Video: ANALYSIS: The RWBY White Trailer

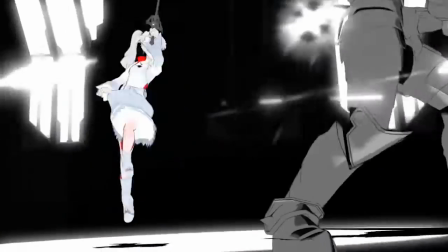251s
Technically it's said that there is a geist controlling the armor or like a group of geists or something.
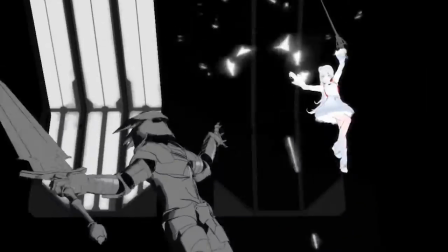258s
Just ignore the fact that literally every other time we've ever seen a geist possessing
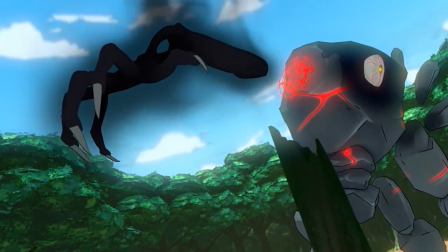262s
something we can still see its mask somewhere on the outside of whatever it is it's inhabiting.
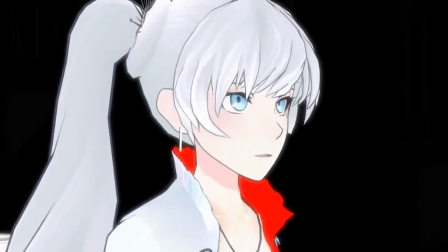267s
This definitely isn't just some random retcon that came off with because I had no
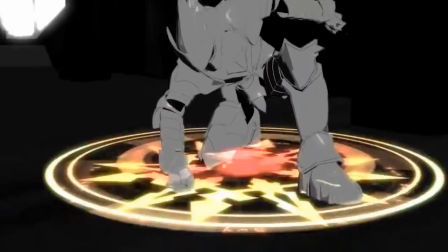273s
better excuse as to explain why there's a sentient suit of armor for Weiss to fight slash summon.
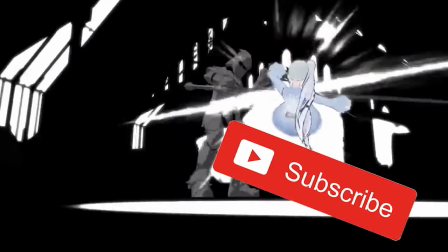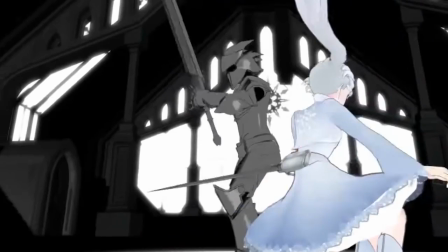286s
The fight starts with Weiss back flipping to dodge the Armagygas's first attack.
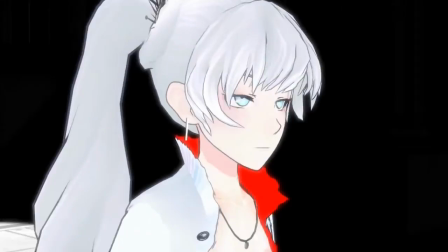290s
I will say, even though I don't like Mirror Mirror, it's timed perfectly with the action of this video.
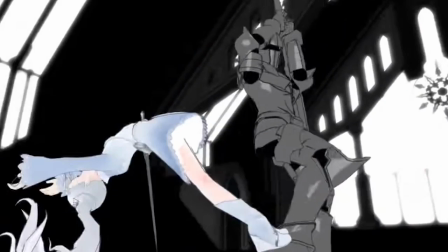301s
Here's a fun thing, you can see the Armagygas's left hand really doesn't stay with the hilt of blade very well.
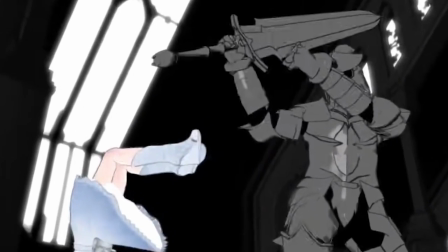308s
Technically this attack was two-handed, but good ol' Lefty there just couldn't help but drift away at times, aww.
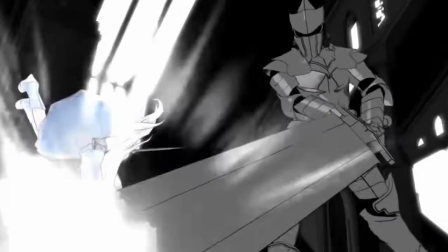315s
Actually this happens kind of regularly throughout the whole video and it would be sort of tiresome to stop and point it out every single time.
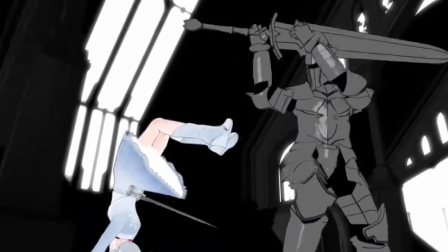322s
These sort of animation goofs never bother me. Mostly because unless you do exactly what I'm doing, which is literally going through the whole video frame by frame, you would never notice something as minor as this.
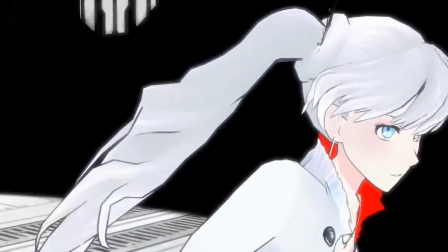334s
What's important is that it looks right when in full motion.
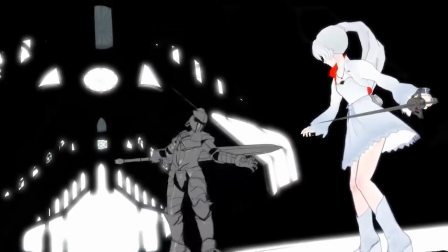338s
Weiss moves very fast in this trailer and because of that we get some fantastic smear frames.
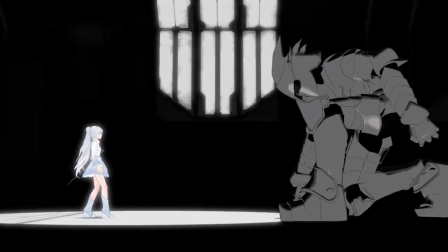347s
The spotlight that's on Weiss giving her a distinct dark shadow underneath her
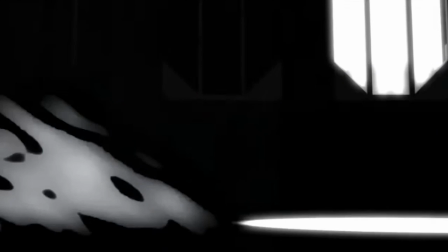352s
for the whole of the trailer is such a good way to help her pop against the background.
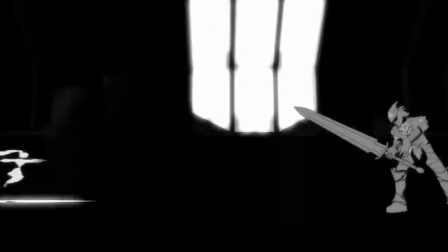357s
So since Weiss moves very very fast it's hard to actually get to see what she's doing,
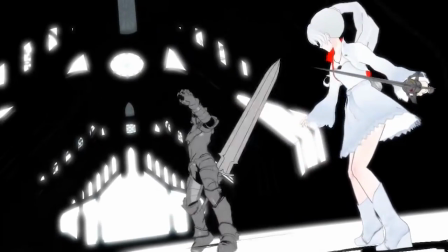362s
which is why it's cool that they punctuate important movements after a strike with her posing,
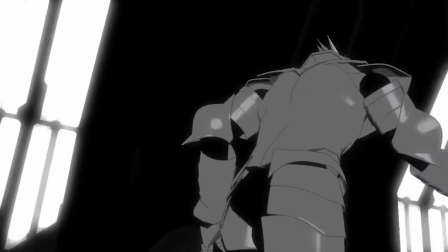368s
standing in frames slow enough for just long enough for us to see what she's doing,
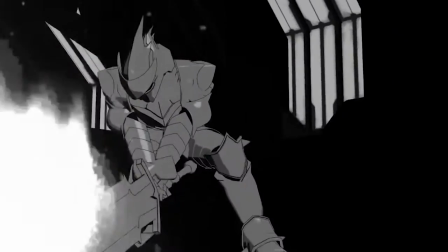373s
and to help make her look cool. Here's another little animation goof.
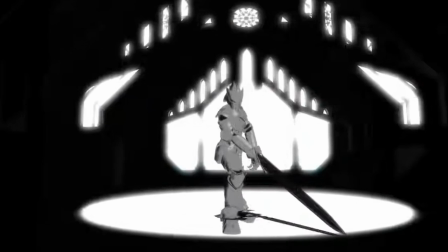376s
The Armagygas' shadow is inaccurately placed around his shins rather than under his feet.
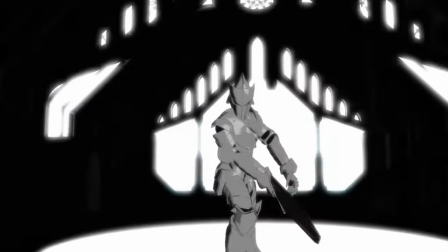383s
Also in this shot he has the spotlight shadow underneath him like how Weiss has,
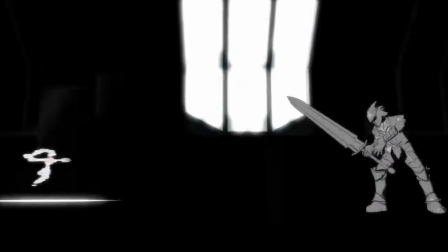387s
but in the immediate next shot, it's gone, and it looks like he's just standing within the void.
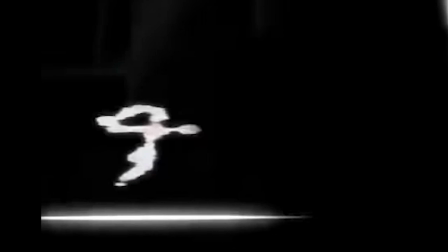393s
But Weiss still has her spotlight underneath her.
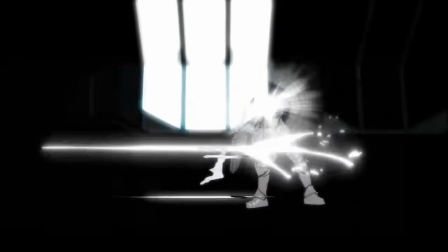396s
Also, it looks like her spotlight is placed at the same level that his shadow was inaccurately placed in the previous shot,
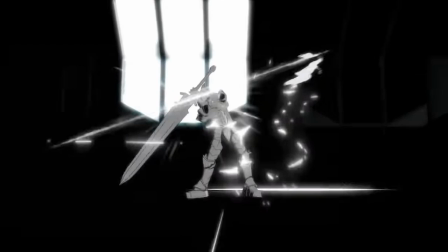403s
as when she hits him, we can see her spotlight going through his shins, rather than underneath his feet where the floor should actually be.
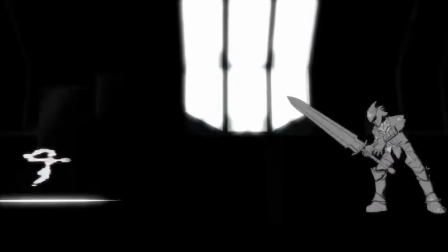411s
Interesting. I love- this is why I love doing these.
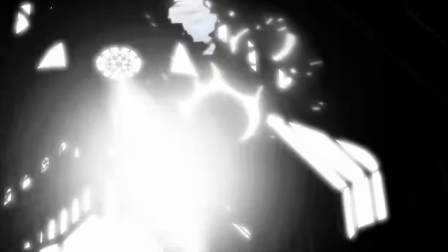414s
Anyways, during this moment, the Armagygus blocks her attack, sending her flying upwards where she spins in midair to land back on her feet,
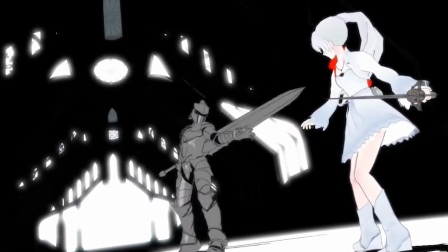422s
giving Weiss just enough time to see his next attack and move out of the way again.
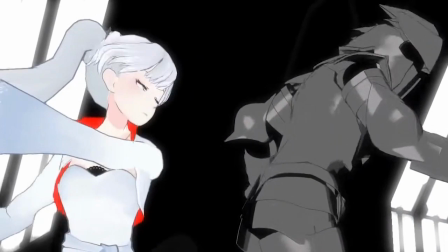429s
She moves behind him before bridging the gap and landing a few strikes on him,
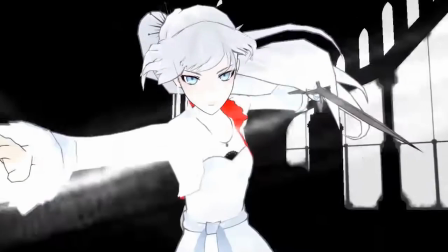434s
now with the camera placed in front of her so we don't actually see where her strikes are landing properly.
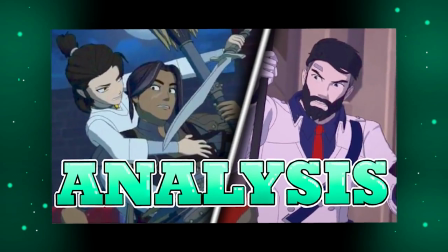439s
This sort of camera move can work, though as I've explained in my Cinder vs. Rhodes analysis, it's not really that good of a move to do.
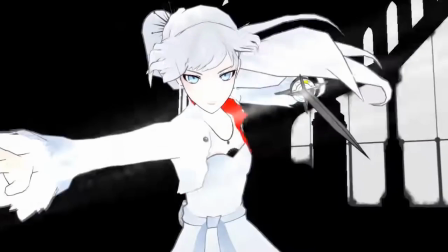448s
I never like it when the camera is placed here during a fight.
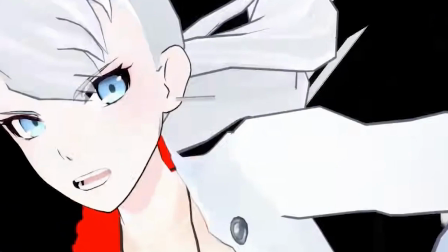451s
However, this is a great time to get a really good look at Weiss's face where we can see very clearly she does not have her scar during this encounter.
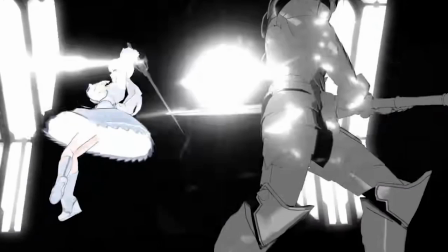461s
She does a quick jab, leading to the equivalent of an uppercut but with a rapier, an extra little spin included,
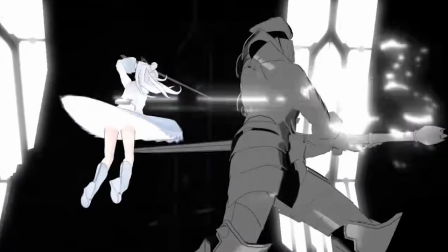467s
though it seems like the intention here is that the spin is what helped her rise up to reach the
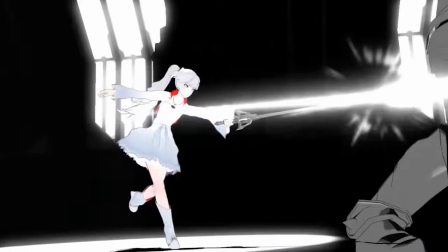472s
Armagygus's shoulder slash head area because spins famously help you defy gravity.
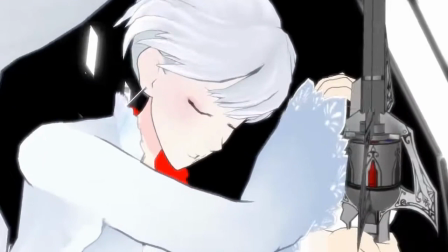479s
She has enough time to see he's moving to strike again and can just barely prepare herself for the hit and just look at this impact.
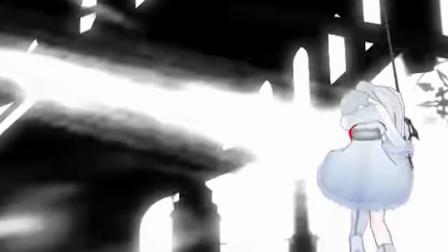487s
The bright glow emphasizing the strike is massive yet importantly it's always layered behind Weiss.